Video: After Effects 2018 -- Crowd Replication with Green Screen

Hello everybody, welcome to Chin Fat.
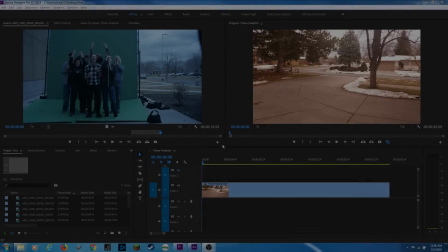0:04 In this video I'm going to be showing how to do a crowd replication inside of After Effects.
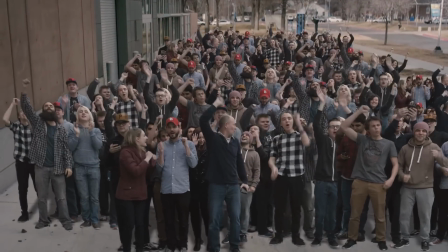0:10 Crowd replications are used all the time on movies when they will bring in maybe like 30-40 extras and they'll put
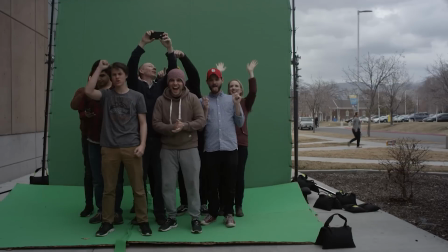0:16 them in front of a green screen and be able to duplicate those extras so it looks like a big crowd
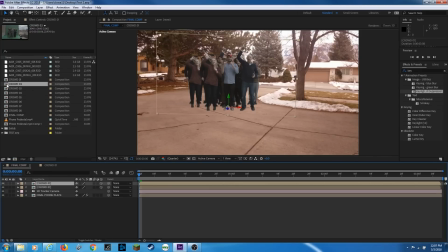0:22 was available to shoot a shot. And what they'll usually do is they'll bring in the extras and they'll have them change clothes, jackets, hats, things like that, so you kind of can't really pick out the duplicated extras in the crowd.
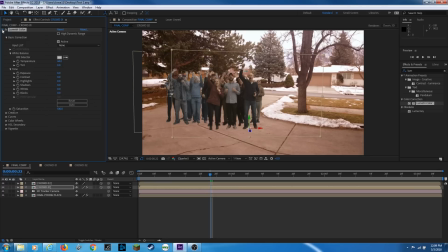0:34 And it usually sells pretty well. In this we did a quick demo, so we're using people here that are going to be basically in the same clothing.
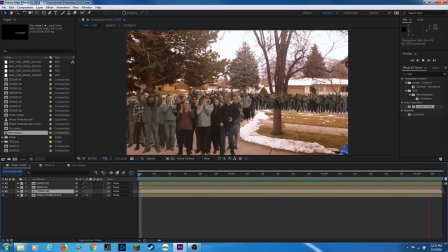0:40 We rearrange them and have them do it a couple times. So the movement's not matched and duplicated throughout the crowd all that much,
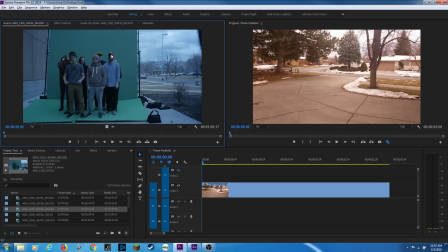0:49 but you will see the duplicates of very obvious things like red hats and also things like this shirt that just kind of stand out quite a bit. But this is just teaching the concept. We did not get like 30 or 40 extras in all those different costumes. We were just doing this with a handful of students at a film school, so to basically just demonstrate how this is done.
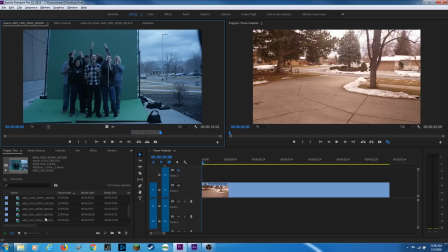1:09 Now, one thing we did is we shot a couple different pieces of footage here. We put a camera on a jib.
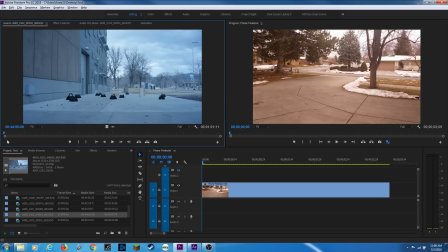1:14 We placed a whole bunch of items in the shot. The issue with this shot is when they did the footage, they were only supposed to raise the camera on the jib about 6 feet, but they ended up going about like 20 feet up in the air,
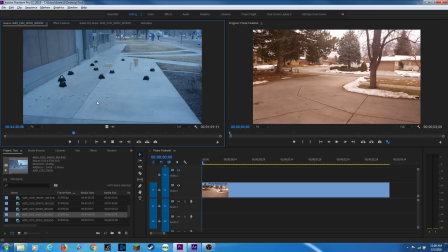1:26 which can kind of ruin the effect because when the camera goes putting them into a 3D space, they start to look like cardboard cutouts if the shot is too extreme. And we placed a whole bunch of items in here to use to make the 3D camera track a little more accurate. But what I've done here is I've just with my phone,
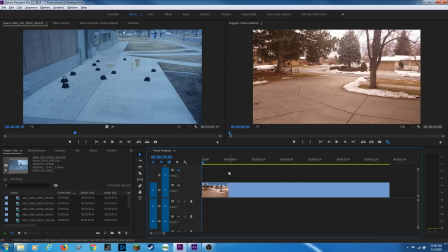1:40 I walked outside and did a quick shot of just a pedestal here with the camera raising up that I'm going to stabilize just in my hand.
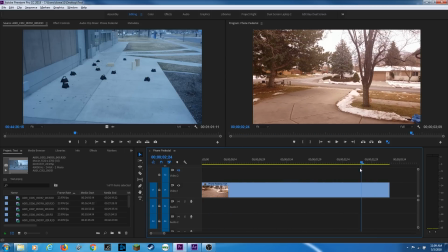1:47 And it actually stabilizes pretty well to kind of show what the real effect should look like. And here's an instance of what this ends up looking like with the crowds that we shot here.
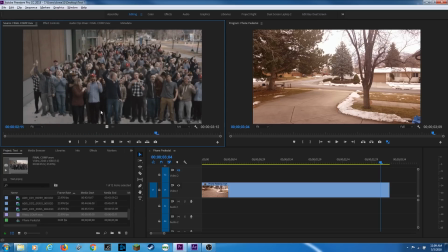1:57 And as I mentioned, as you start getting up too high, the shot gets up too high, you can start seeing like right here, these guys start looking like 2D cardboard cutouts if the shot's too extreme. So just like a quick little shot from there to there would have been a little bit better to reveal the crowd in the background.
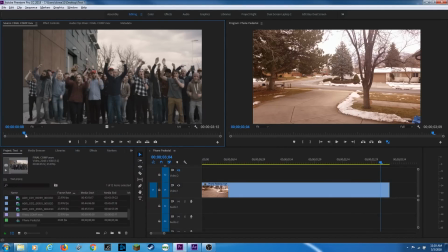2:12 So just a little bit of a pedestal from maybe down here, low angle, to about right there would have been enough to kind of reveal the crowd in the background and sell the effect.
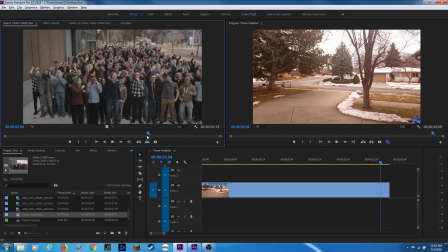2:21 But like I said, as you go too high, people start looking like cardboard cutouts. So that's why I'm going to be using my cell phone video here to stabilize and show the effect.
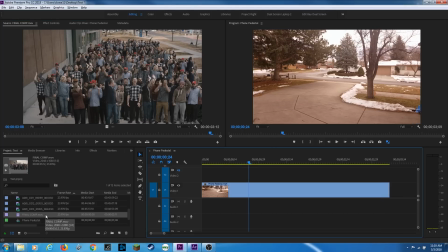2:29 So the other thing that we shot here is we put people in front of a green screen. This color calibration's off.
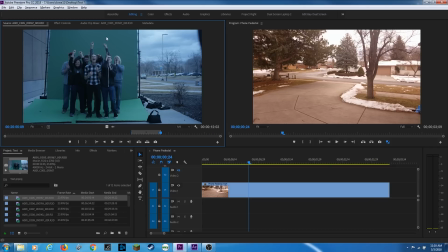2:35 It's on a red camera and it's raw footage, so I can change the color temperature to match more what we're doing here, which is fine. But we have our 12 by green screen, and we do this outside instead of doing it in a studio. There's a recommendation. So you can do it under similar lighting. So when you do your jib shot, it's under similar lighting as what's on the green screen here.
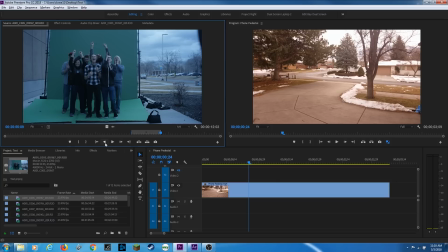2:52 So we did it the same angle, so you have so we matched the lighting. Especially, this was a nice cloudy diffused day, as it was with my cell phone here. So the lighting's going to match pretty well. But if it's on a nice bright sunny day, if you have the sun like in a certain position when you're outside and then you go inside the studio,
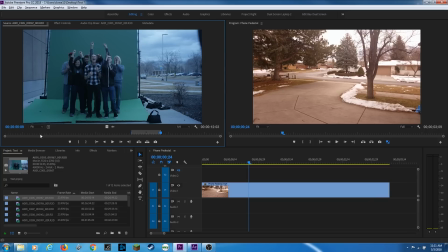3:08 it's going to be tough to match things like color temperature and shadows, quality, and directionality as well. So just if you have a portable green screen to take outside, it works quite a bit better outside. And another thing we did is we just built this cheap little, painted this kind of cardboard cutouts to put on the ground, but it actually ended up keying pretty well.
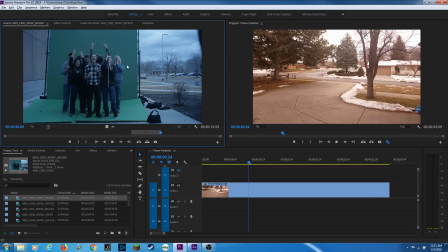3:25 If you have something like a cyc to bring outside where it's a cyclorama and it has a curve that they can stand on, it's more consistently colored, the easier it will be to key. So what I'm going to do is I've got my shot here. I've got the length of my shot here. Like I said, we're going to stabilize this. And maybe we've got like a 3 or 4 foot elevation here, pedestal shot.
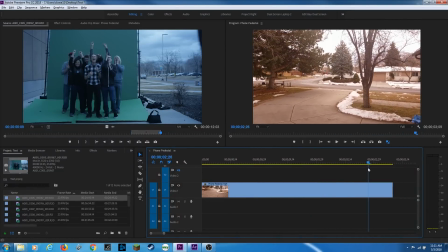3:44 So I'm going to start grabbing shots of my actors and matching them up with the length of my shot down here. So what I'm going to do is we had the crowd cheer for about like almost like 60 seconds each time, and then we did it twice for each crowd. We had 3 different crowds come in that will allow us to not basically duplicate movement in the shot, so it doesn't look like everybody's moving in sync.
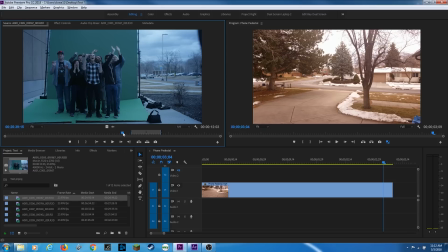4:04 That way it will look more random.